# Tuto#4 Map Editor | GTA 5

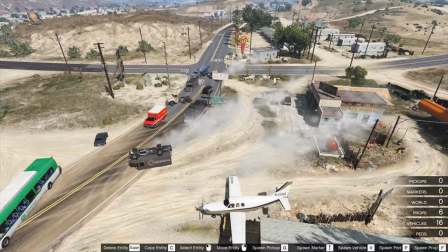On est de retour pour placer
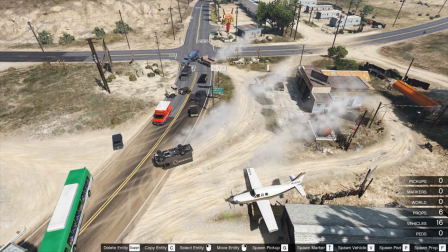Après ces véhicules entre guillemets en état On va donc s'amuser à placer les véhicules détruits Donc on va retoucher la touche F
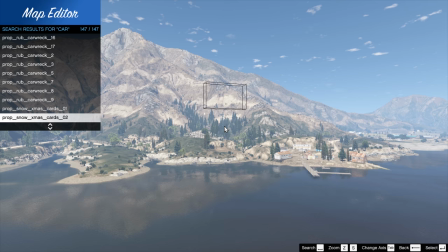et là cette fois-ci on va venir sur taper la variable car et on va commencer donc par la fin
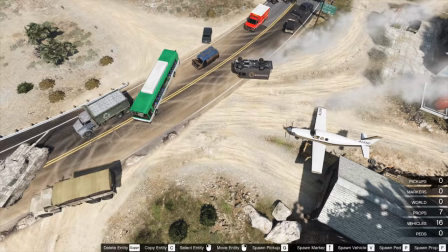pareillement et donc toujours le même principe que pour les véhicules qui sont en état on va venir les placer à la main
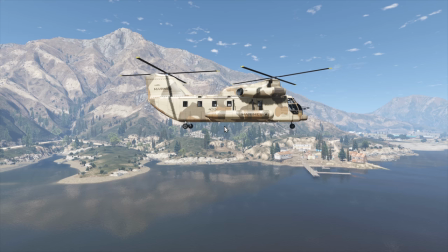alors l'intérêt c'est que stop, stop, hop, pfiouit
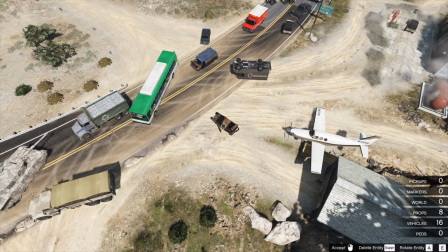il y a deux touches l'intérêt c'est qu'on peut après les dupliquer et ça c'est vraiment sympa on gagne du temps en fait
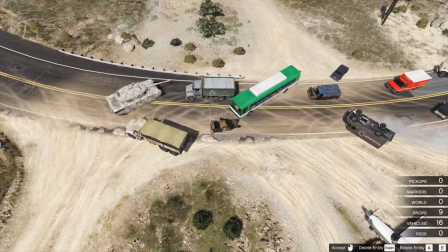Une fois qu'on a calé une voiture Étant donné qu'en général les plans de caméra sont assez serrés On ne se rend pas compte qu'on
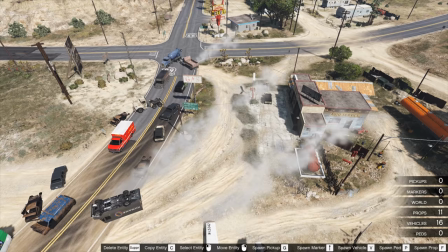a utilisé plusieurs fois la même carrosserie de véhicule A l'image Donc on peut meubler assez rapidement une scène
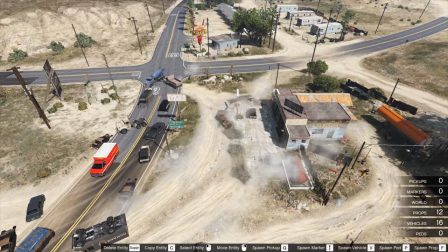Il y a plusieurs modèles aussi qui sont plutôt cool
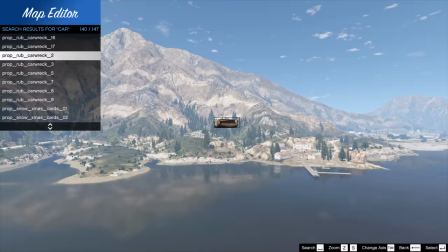Après il faut que la disposition soit quelque peu cohérente Vis-à-vis de ce que vous voulez filmer
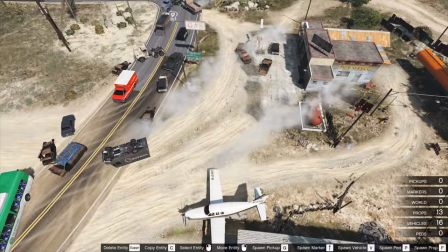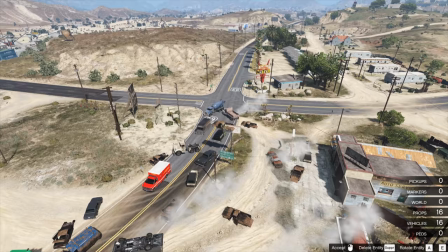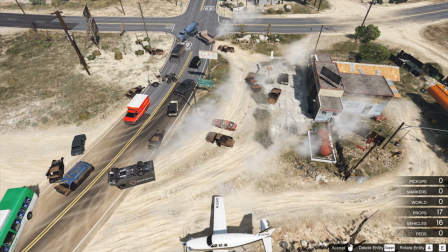Voilà, je pense qu'on en commence déjà à avoir un truc un peu sympa Voilà, celle-ci,
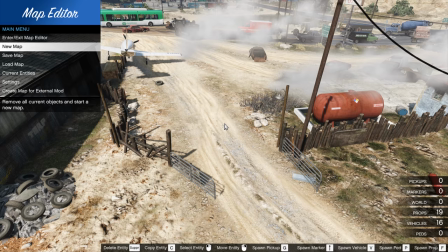elle est d'une couleur un peu différente On va venir sur F7, on va revenir dans...
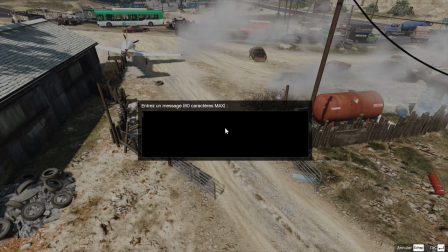On va sauvegarder cette map en XML, donc il faut faire attention au nom Donc on va l'appeler 01
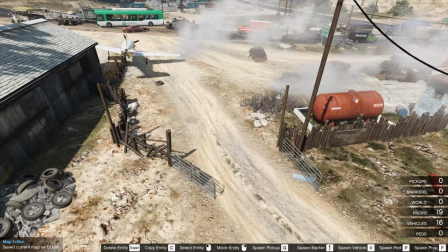Si vous voulez la recharger, après il faut vraiment rentrer le 01 Il n'y a pas de système de recherche
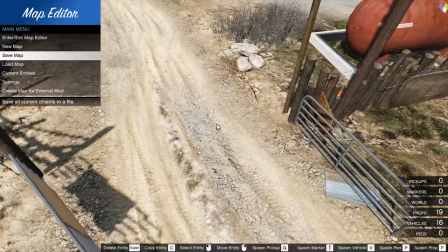Mais j'ai arrivé d'écrire Terminator avec un E, imaginons sans faire exprès Et puis après je l'écris sans E et j'arrive pas à retrouver ma mission
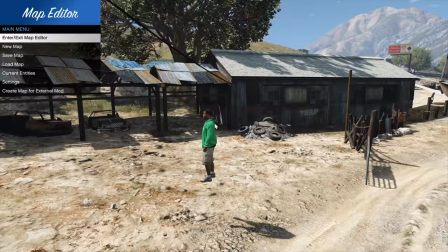Donc on va revenir au sol
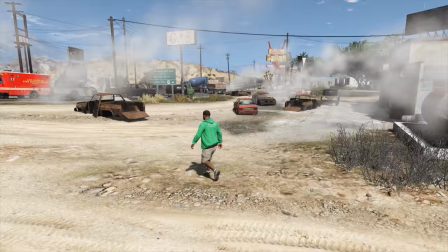Et ça commence à prendre forme On commence à avoir un truc plutôt sympa
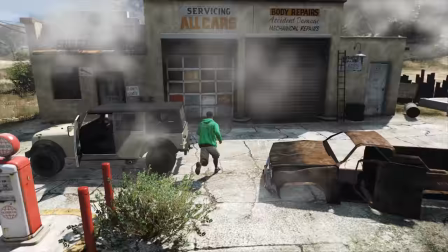Donc on va maintenant rajouter un peu de vie dans tout ça En ouvrant les portières des véhicules
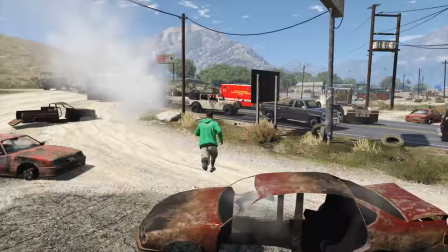C'est la fin du monde, je pense pas que les gens Ferment les portières de leurs véhicules
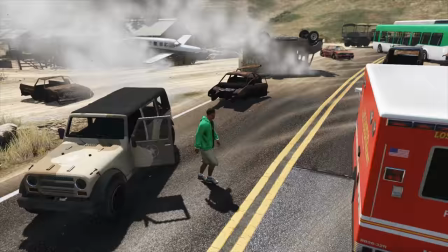Alors vous avez l'option que je suis en train de faire C'est à dire l'option sans mode entre guillemets On y va à pied et
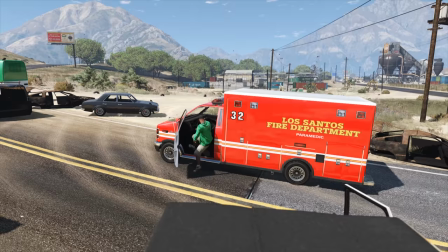on ouvre les portières une à une Vous avez l'option avec mode Vous rentrez,
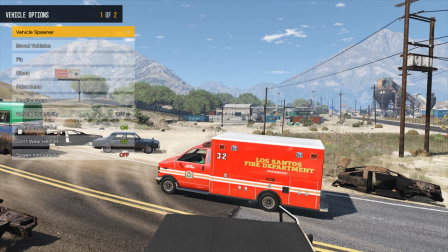vous prenez votre trainer Vous allez dans véhicule et vous ouvrez les portes via les door controls Ça permet
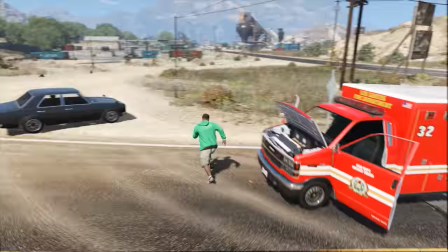d'avoir assez rapidement les portières d'ouvertes et les capots avant C'est vrai que c'est plutôt sympa
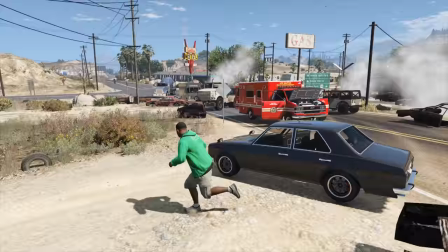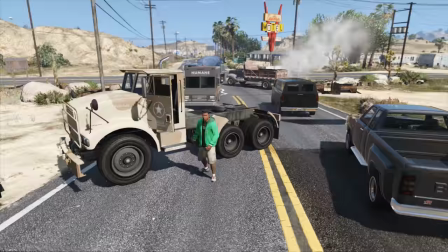Ça peut prendre un peu de temps, il y a 20 000 méthodes pour le faire
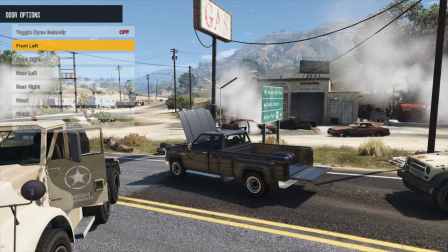qui ont mieux, qu'ils hésitent pas à l'écrire dans les commentaires
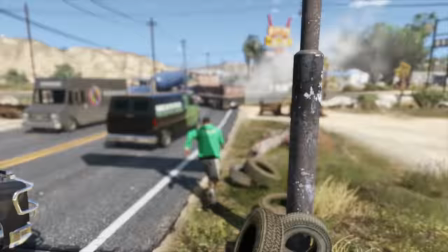Je sais que c'est une technique que j'aime bien faire comme ça, parce que ça permet d'avoir le temps de réfléchir aussi à ce qu'on fait un peu,
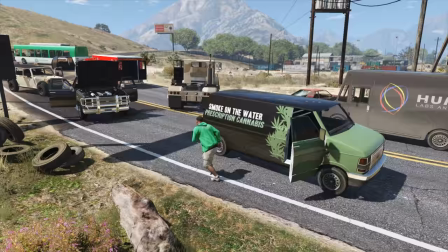de créer un projet qui est vraiment complet.
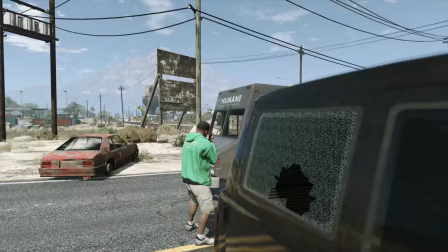En fonction de vos choix, ça peut prendre un peu de temps, on va passer aux choses sérieuses.
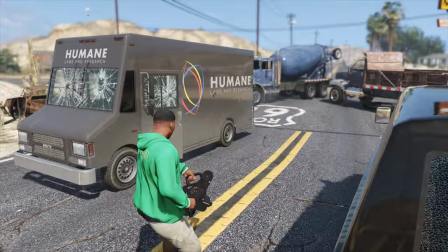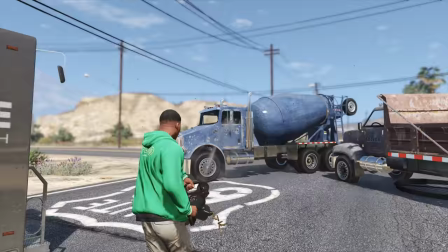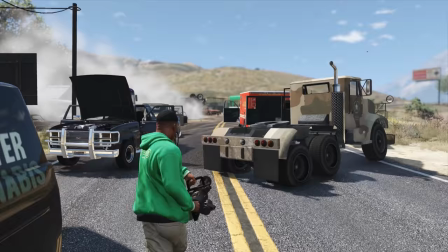Alors il faut y aller mollo, parce que si vous faites vraiment éclater le véhicule, il y a tout votre décor qui part en purée, après c'est la tristesse.